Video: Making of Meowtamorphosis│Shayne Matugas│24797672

Hi, my name's Shayne. In the beginning of October to January, I created the animated short film Meowtamorphosis. This video will go through a breakdown of my thoughts and feelings throughout my first short film. I highly recommend watching Meowtamorphosis first, as it will be in the description and in my portfolio.
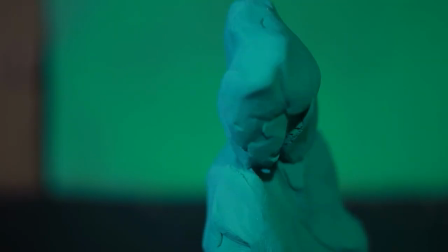18s
To give context, production took 4 months to complete. This included pre-production, production, and post-production. We had to wrap our animation to the theme of metamorphosis. Finding the idea was the challenging part.
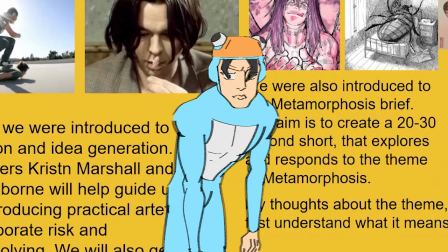33s
Usually for me, a thought or inspiration comes unexpectedly. I usually just, go with the flow. That's where I honed onto the thought of metamorphosis. What is the definition?
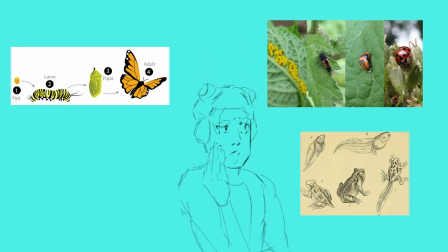45s
How does it happen? Why do mammals or insects go through that change? Then, I changed my sights to how metamorphosis is treated narratively, especially in media.
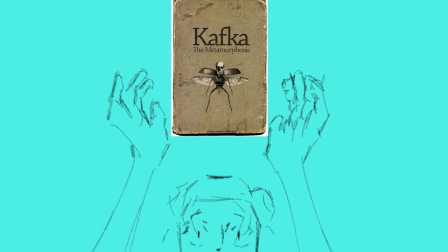56s
And there it was, the answer I was looking for. Kafka's The Metamorphosis.
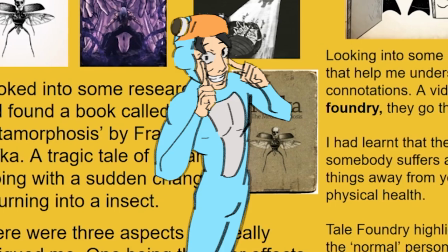62s
This story was the laying foundation,
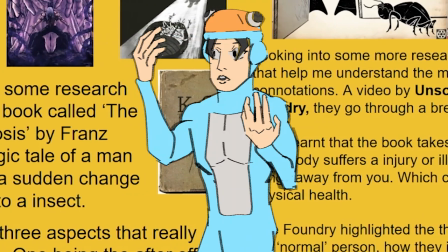65s
for me, to talk about societal themes of disability, abandonment, and body image.
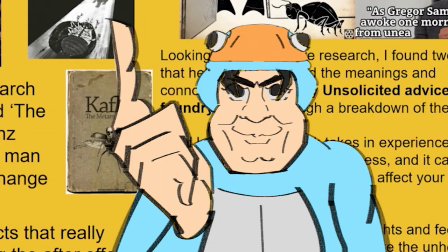72s
I was able to pick out the best aspects that I thought were interesting and use that to inspire my own storyline.
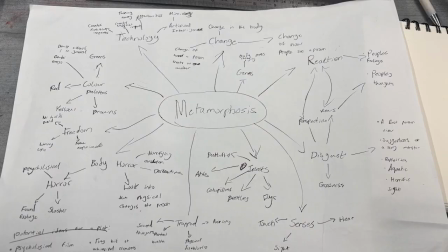78s
I had started broad with general themes, descriptive words, color palettes, and genres.
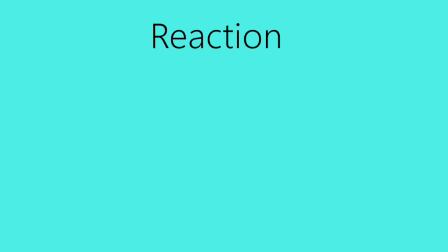83s
I was hooked onto the themes of reaction, disgust, trapped, and freedom.
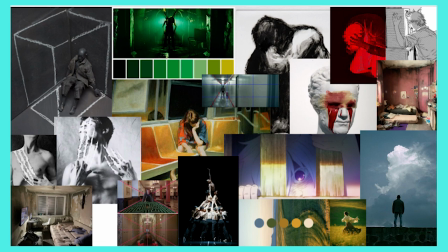88s
I also considered the type of shot I wanted and the set design that I needed.
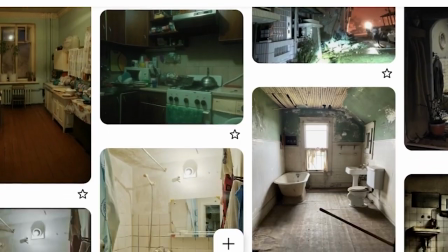93s
For my set, I decided to go with rundown apartments to show the main character's mental state.
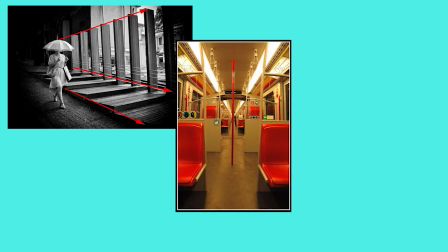99s
I chose leading lines, symmetry, and rule of thirds to support that feeling even more.
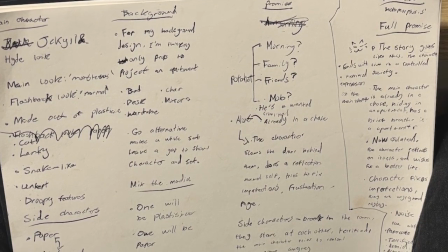103s
Later down the weeks, I finalized my ideas into categories that will help shape my narrative, characters, backgrounds, and mediums.
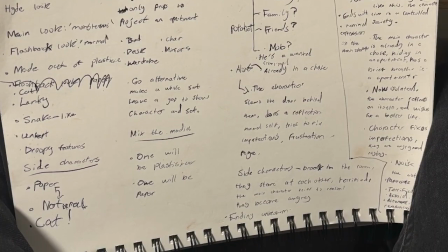110s
For my plot, I wanted to highlight a reflection, something that captures the audience's attention by wondering what happened, but not to reveal a lot.
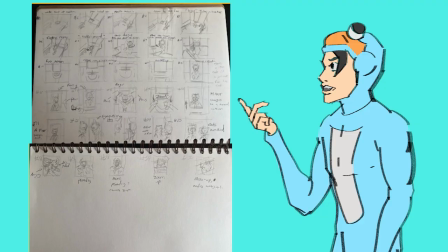119s
I created a storyboard to draft out how my story is going to look.
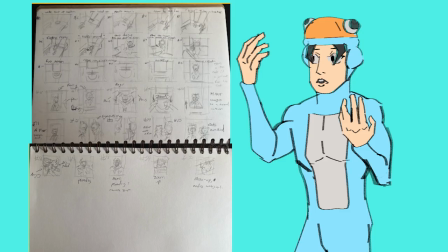123s
I needed to visualize the plot, determine the camera angles, determine the pacing, and determine the character acting.
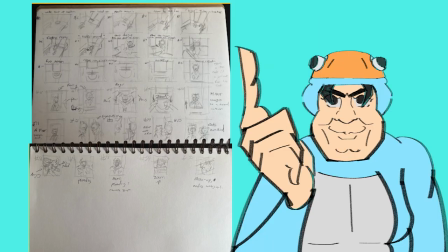130s
I think I was pretty ambitious on this stage. Deciding on plasticine for my main material, I started designing my main protagonist.
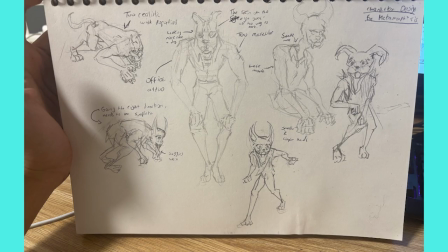141s
I looked at pointy triangular shapes mixed in with softer rectangles. My goal was to make a monster-like character that has undertones of kindness. For inspiration, I looked at mythological creatures like skinwalkers to get that beastly look.
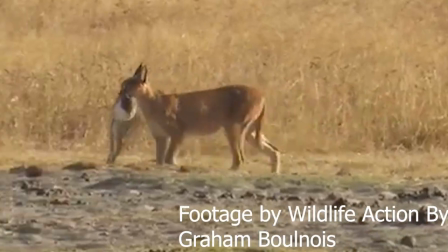155s
Also, I looked at features of caracals to get the pointy edges.
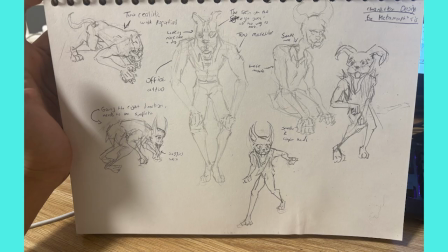160s
In my sketches, I definitely achieved this, but it was too beastly and too complex. I ultimately went with the route of simpler anatomy and chose these two designs to best fit my objective.
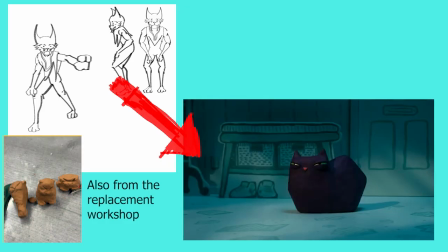172s
Also, the reason I picked cats was because of the animated short Magical Cat.
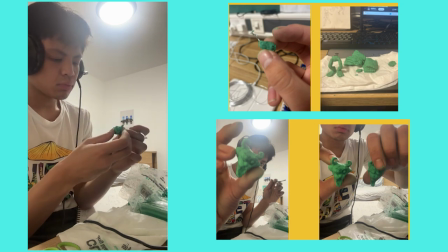177s
Here is a look at me modeling my designs. Here is a look at my side characters.
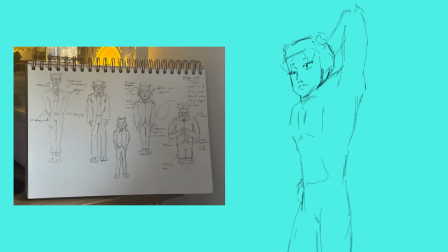185s
These will be my antagonists for the story. My focus on these designs were to show a contrast between them and my main character.
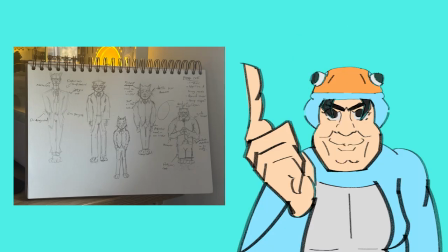192s
I plan to use a different material than the plasticine used. In my concept sketches,
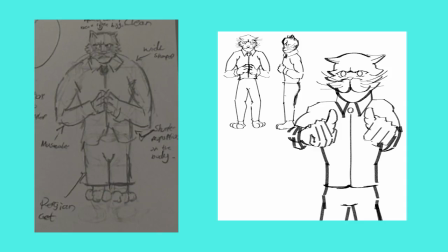197s
I chose round and sturdy shapes like circles and rectangles to show a strong muscular archetype and a little sibling archetype. Essentially, I wanted these characters to be somewhat related to the main character.
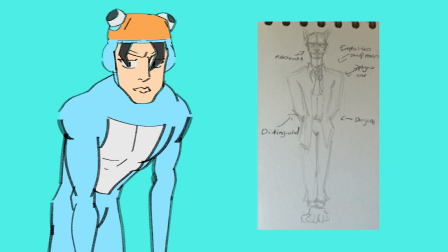210s
Also made another character sketch basing the design of Sphinx cats, but ultimately scrapped it as I thought the design didn't really flow with the plot.
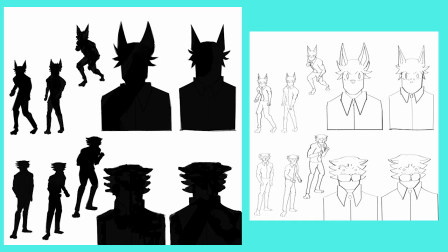217s
Here's another digital sheet, this time for laser cutting. The purpose for this cutout was to show expression to the main character in the plot.
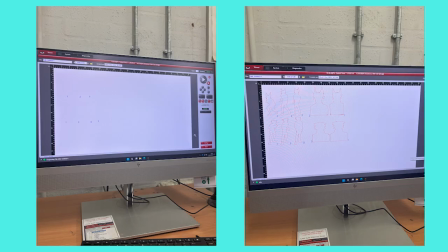226s
Debating on using laser cutting was based off if I needed
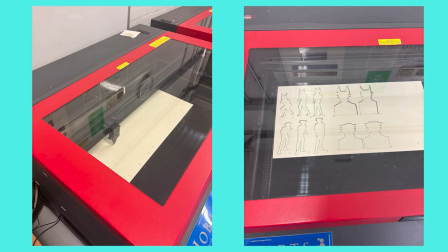232s
to use paper more or maybe use a different material.
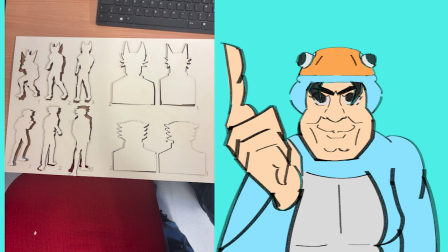237s
So I decided to laser cut my side characters instead, where my initial idea was to just use paper. After creating my characters, I started sketching my backgrounds.
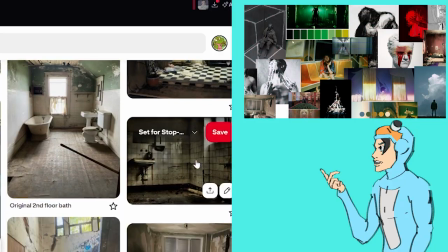249s
I based off my designs from the research and various mood boards I created to get that abandoned apartment look I was looking for. I knew I needed a feeling of isolation, so I needed my set to be small.
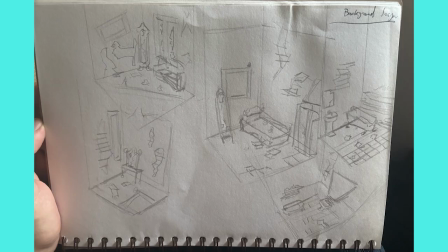260s
When working on concepts, I was more attached to my bathroom drawings,
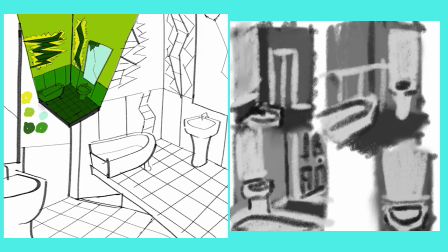264s
as I thought that it would work even better and be more effective to get that loneliness feeling. After finishing my concepts for my background, I started making my physical set.
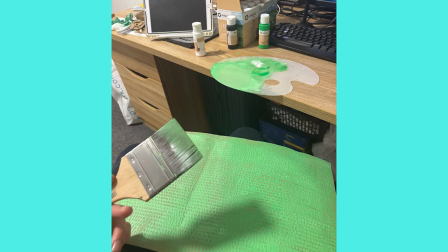274s
I bought some cardboard from Amazon and used acrylic paint and followed the color palettes from my concepts.
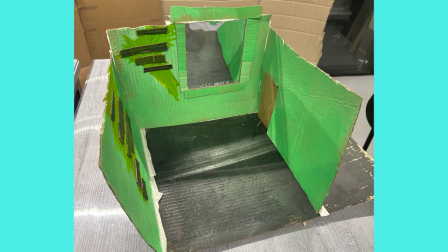281s
Here's what they look like, and I planned for my set to be mobile so that
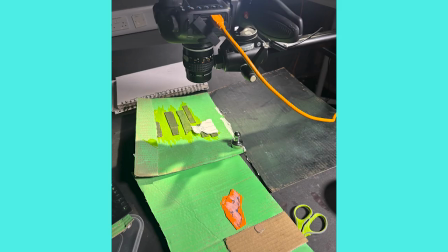287s
during filming I can break it apart and manipulate the angles During a workshop in Soda's stop motion base,
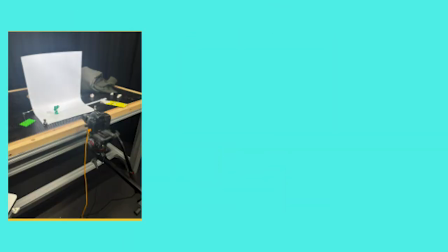295s
I decided to bring my protagonist sculpt to test out how it can move and determine its limitations with character acting. This was a huge slap in the face. I had realized that my character was too anatomically structured and was more like a statue, and I could not move it. The weeks after that, I was so lost. How to design, and especially how I can make my new design walk.
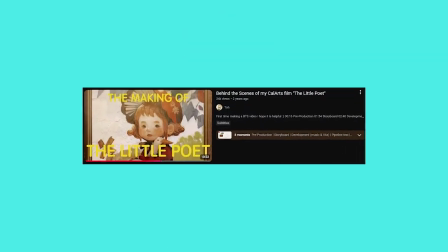324s
Not until I found a video of a behind the scenes from a Cal Arts film called The Little Poet.
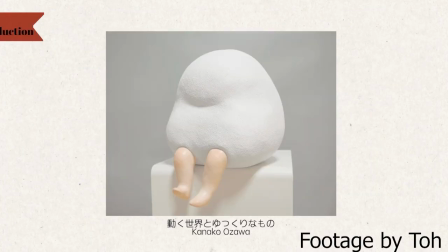330s
The creator To was inspired by sculpture by Kaneko Ozawa to make their main character. And this was a huge eureka moment for me, as I got really inspired by the statue itself as well.
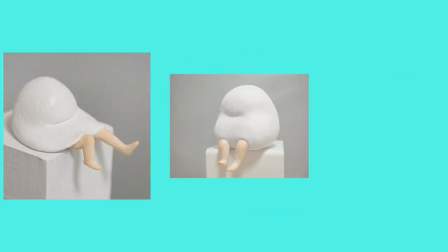343s
The simplicity of it all and having the mixture of anatomy with something so
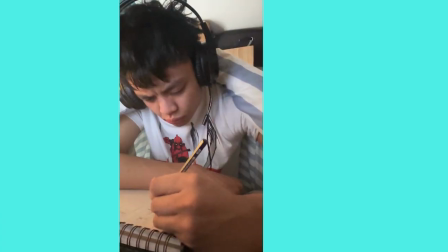349s
broad was the perfect answer to make my new design. I quickly made sketches of potential character designs, exploring different shapes and body types.
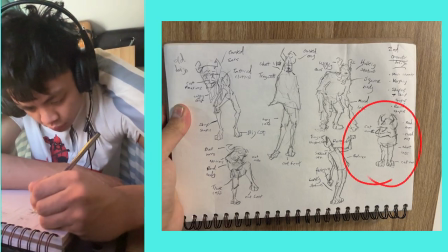357s
I really liked the short round cat the most.
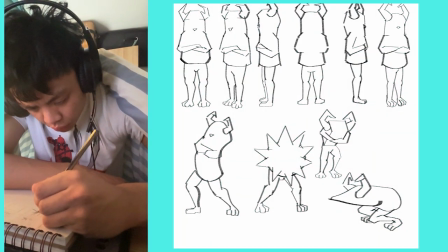360s
I then digitalized that drawing on Procreate, exploring the character in motion, the different forms it can take, etc.
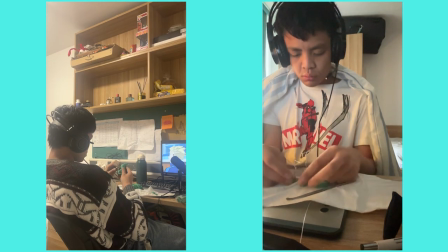367s
Here's the video of me making my designs and a picture of what they look like. After that whole debacle, I reflected on my storyboard.
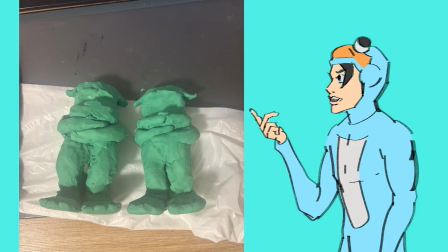377s
Making my new character had me cautious on what to look out for before the production stage even started.
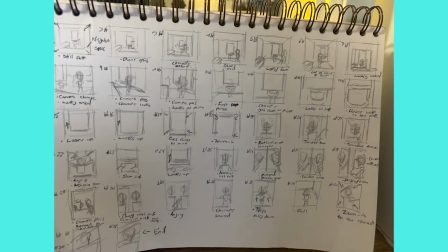383s
Here's the new storyboard. I chose a little bit safe of my camera angles, having a still shot between frames 1 to 7. I might need to change the character acting in frames 19 to 25, but either from that, everything is the same.
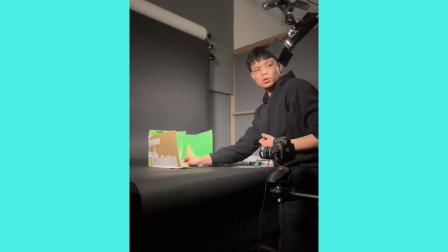399s
During my production stage, it was pretty smooth for the most part. I was able to book out open slots for various amounts of hours in the Chatham building.
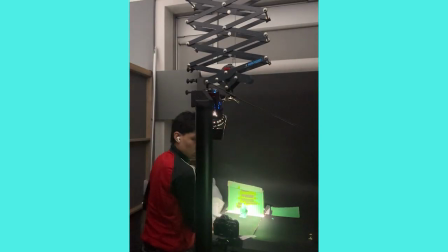407s
Filming took about 3 days to get everything from my storyboard onto the screen.
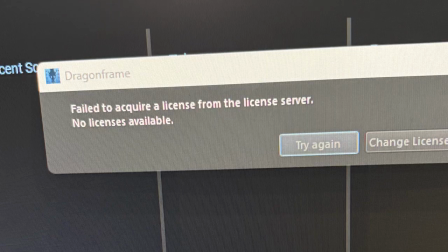411s
The only problem I came across was losing the license mid-filming on day 2. I had no clue on what happened, but I think it was a glitch or something because I regained the license during filming on day 3.
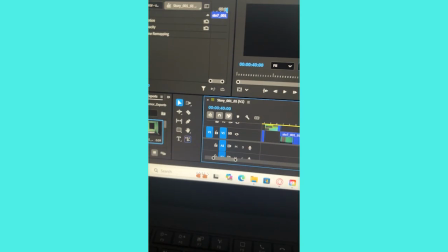423s
This is the stage where I needed to composite and edit everything.
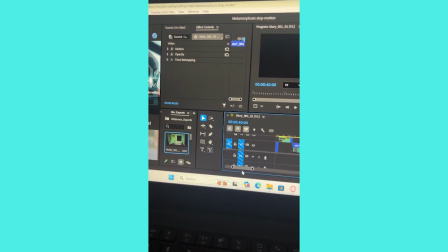427s
This was a fun process to do since I love editing and that I can fix any pacing issues or transitions that might look off.
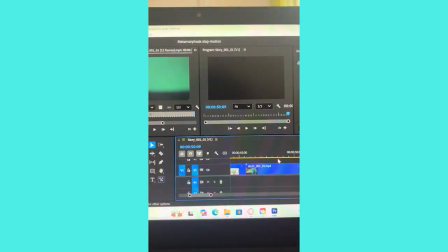434s
There were issues that I was facing when trying to fit into that 20-30 second limit,
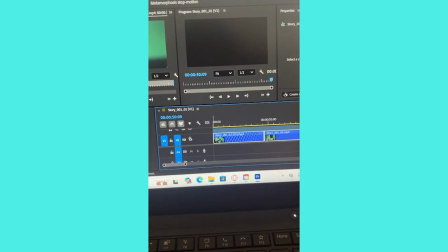440s
so I had to remove a section that you can see here,
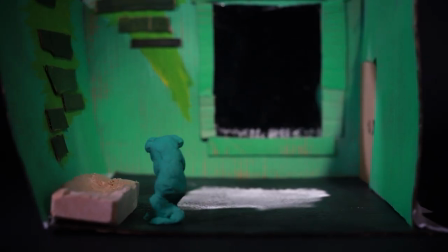445s
which was more exposition to sink the viewer into the world or the bathroom. I was pretty sad since it was a pretty good scene that would have helped the pacing later on in the story. For my sound design, I created my own sound effects, from the walking in some scenes, the slamming of the doors, people talking. I used my friends for that. And, the movement of the character as well.
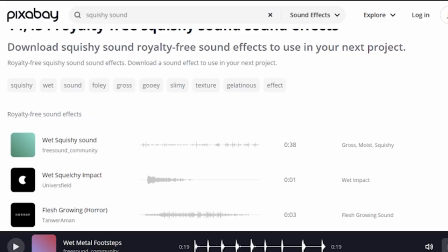471s
I also used some free audio that was on Pixabay, so I thank
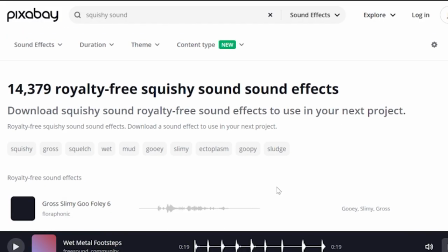477s
GCI21 and Free Sound Community for the ambient sounds as background noise.
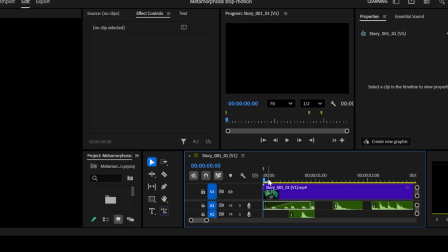482s
I modified most of the sound effects by stacking the audio onto each other, using effects on Premiere Pro, and changing the volume to make other audios more prominent.